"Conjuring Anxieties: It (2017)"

Hi, Sarah Childress back with you. Since it's October, I wanted to use this as an opportunity to explore how horror filmmakers use narration to produce their thrills and chills. While narrative is the story, narration is how the story is told, and it usually involves first person, second person, or third person, with first person being the I perspective, second person being the you direct address, and third person involving him, her, or they. Now, horror filmmakers usually like to intermix first person and third person subjective because that's the best way to put us as viewers into the perspective and experiences of the protagonist while also cluing us in to a kind of unseen presence that's a constant threat to those protagonists. An unseen presence that can then startlingly reveal itself, and that's what produces jump scares. Okay, it'll all make sense once we get into it. Now, I'd like to begin by looking at a scene from the 2017 film It, in which Stan is stalked by a malevolent presence. Let's take a look.
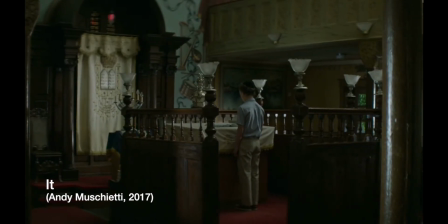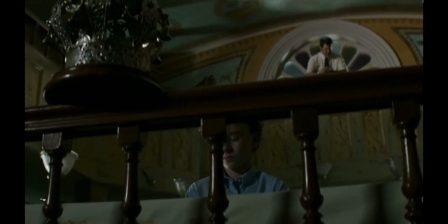[1:11] Asher Bachar Banu Mikal. You're not studying, Stanley.
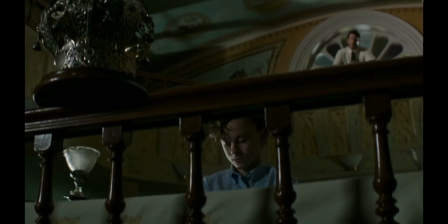[1:18] How's it going to look? The rabbi's son can't finish his own Torah reading.
This shot right here is a great example of what I mean by third-person subjective. The composition gives us a sense of what Stan feels.
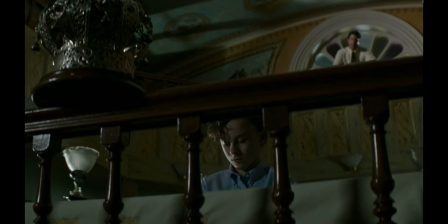[1:33]
Stan's position behind the railing gives visual expression to a feeling of entrapment. And even though his father is a small, somewhat blurry figure deep in the background, he still clearly dominates the composition.
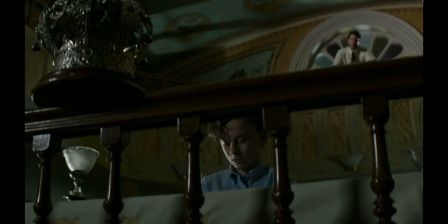[1:47]
He's positioned at the intersection of horizontal and vertical thirds lines, if we follow the rule of thirds, the compositional principle. He's also dressed in white and placed within the center of an arcing white architectural feature.
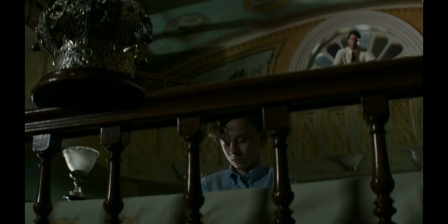[2:01]
He's also high above Stan and the entrapping railing. The position, coloring, and lighting causes him to glow as if with a divine power. And this is in contrast to Stan, whose face is largely swathed in shadows. As we can see, he's side-lit, and usually side-lighting indicates internal conflict within a character.
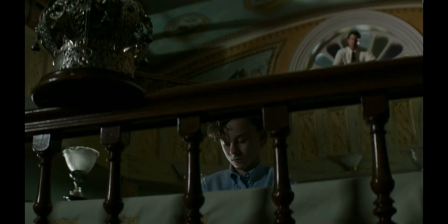[2:21]
Now let's talk cinematography and editing.
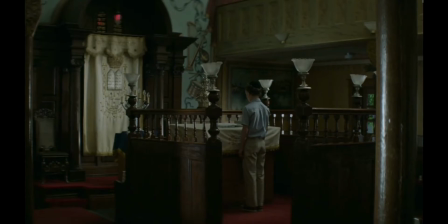[2:23]
The shot begins with the camera position behind and off to the side of Stan, which makes it feel surveillant, as if it was witnessing an intimate moment.
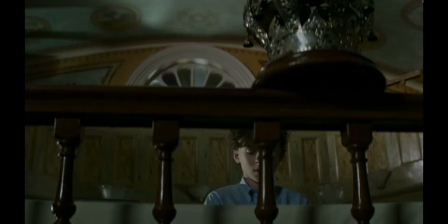[2:31]
Then, boom, it cuts to an axis crossing position that's essentially on the other side of Stan.
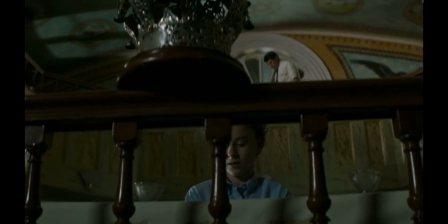[2:38]
This is something that usually is done to disorient us, but in this instance, I feel it draws attention to the camera,
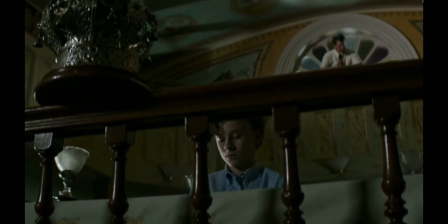[2:45]
and by doing so, draws attention to a seer, someone that has, or something that has the power not only to see,
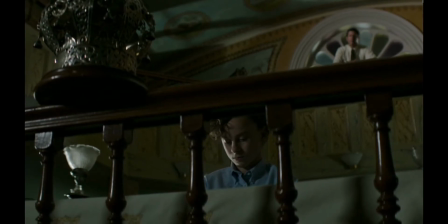[2:53]
but to unpredictably be anywhere. Also, a seeing entity is a powerful entity, especially when we see here that Stan's eyes are downcast. So there's a sense that he is being seen, but is not seeing in return, which creates an almost predator-prey relationship.
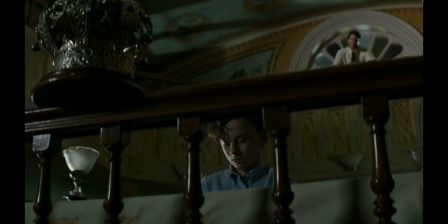[3:11]
Then watch out for this next shot, which is going to jump back over the axis and be in very close proximity to Stan, perhaps almost uncomfortably close, again showing that this all-seeing, unpredictable entity can get very close to this vulnerable young person.
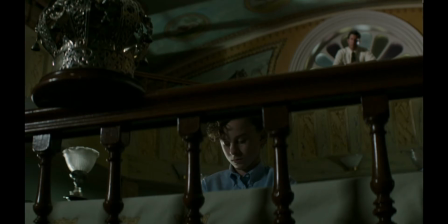[3:29] Take the book to my office. Obviously, you're not using it.
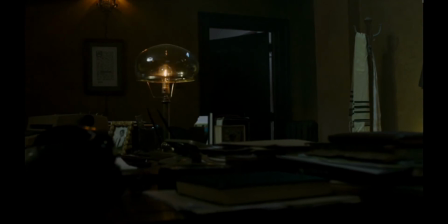[3:33]
The camera anticipates Stan's entrance, which isn't unusual because it's motivated, but then there's a jump cut that keeps up the anytime, anywhere dynamic.
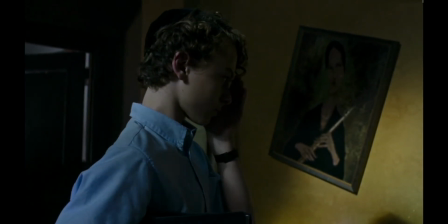[3:42]
Eyes still downcast and now shielded, he walks into darkness. We now have an axis crossing jump cut to a new camera position and angle.
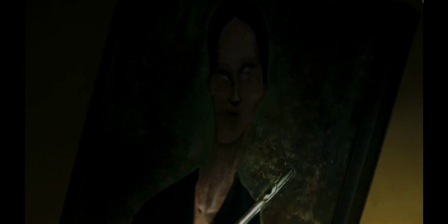[3:50]
Hypothetically, this is a first-person POV shot, but it's too close and slightly too high to be from Stan's first-person perspective. Though this up-close creepy view likely expresses Stan's feelings about the painting and gives us closer access to it.
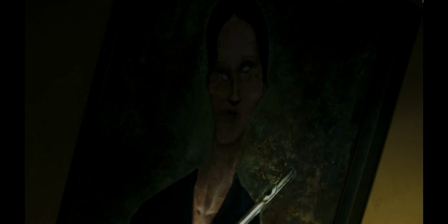[4:06]
The painting's canted angle also tells us in film language that something is definitely wrong here. And paying attention to its canted angle is important for this next shot.
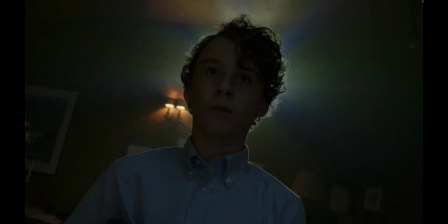[4:20]
I love how the camera blocking gives Stan a halo effect.
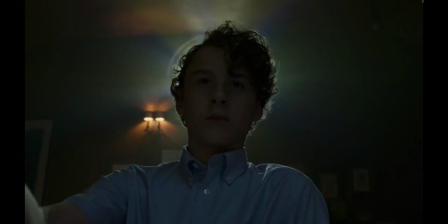[4:26]
And now we know what we're seeing is from the painting's point of view. And now we've jumped to another camera position and perspective.
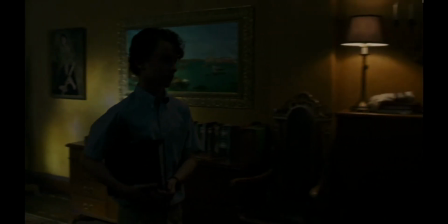[4:33]
As the camera pans to follow or perhaps anticipate Stan's movement to the bookshelf.
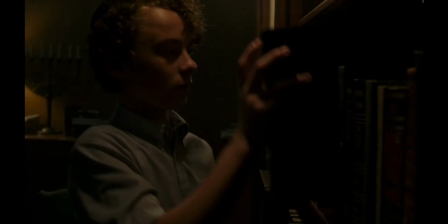[4:39]
We're again very close to Stan. This intense focus and the heretofore quiet sound design sets up an acoustic jump scare.
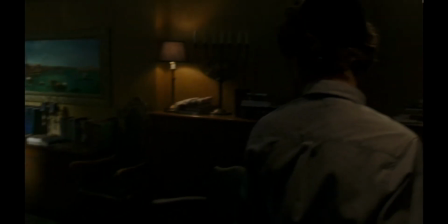[4:46]
The camera is then conventionally motivated to mirror Stan's look to see what caused the sound.
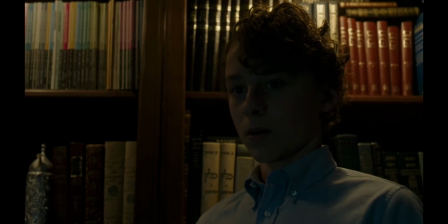[4:52]
Then a conventional medium close-up, reaction shot, and following shot.
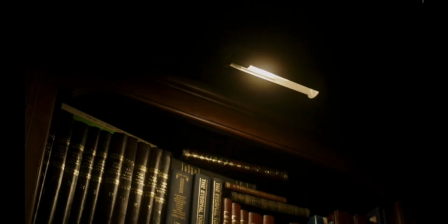[4:55]
And here we have another horror convention, an insert shot that indicates an eerie presence. Notice too how the shot is canted, an angle associated with the painting.
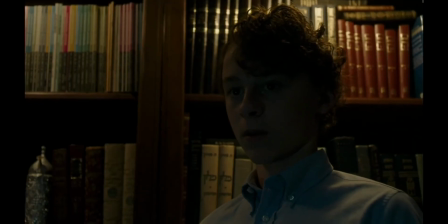[5:05]
Though these 3 shots are conventional, sequenced in this way, they're disorienting and make the camera seem to be unpredictably anywhere.
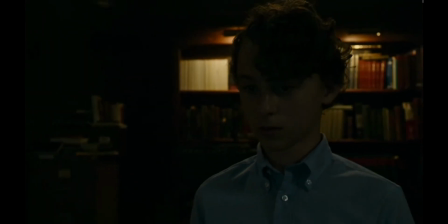[5:14]
Backlighting throws Stan's face into shadow as if that darkness was coming from the painting he's approaching.
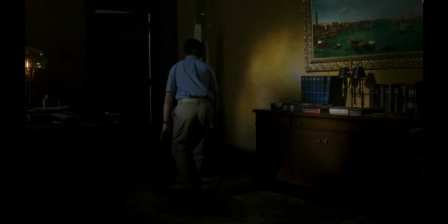[5:20]
Darkness that begets more darkness. Then another jump cut that puts the camera behind Stan, again in a predator-prey relationship.
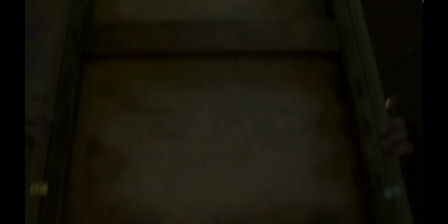[5:27]
A return to the low-angle medium close-up, no halo this time.
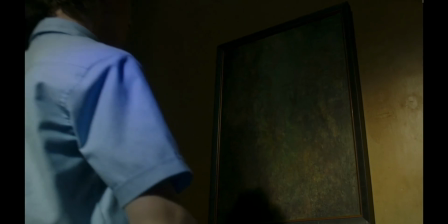[5:31]
Then the camera repositions and pushes in to reveal the missing painted figure.
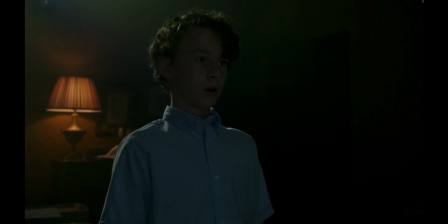[5:36]
Then a conventional axis-observing reaction shot
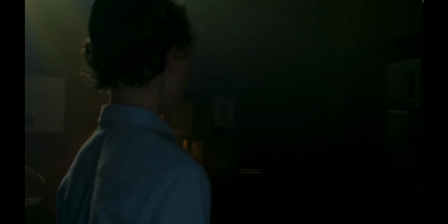[5:41]
as a creaking door and flute music give us auditory clues to the formerly painted figure's presence.
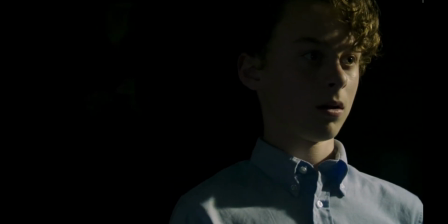[5:47]
But we shouldn't ignore the camera movement that arcs around Stan and then peers at him intensely, taking in his fright at the off-screen metal clang.
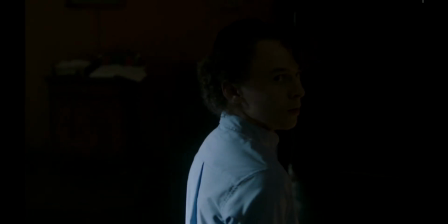[5:55]
Then a familiar third-person jump cut until we realize it's actually a first-person POV.
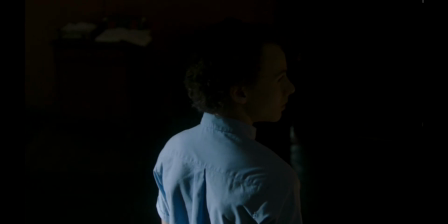[6:00]
Let's watch that again. We don't realize this is a first-person POV shot until the end when it cants and takes on the painting's perspective.
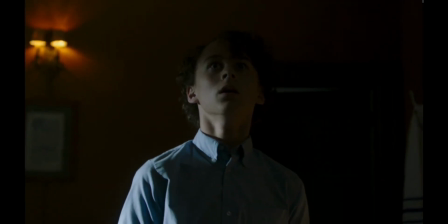[6:09]
Then we, arguably, jump to Stan's first-person POV. We see Stan's reaction, then the 2 first-person POVs in the scene.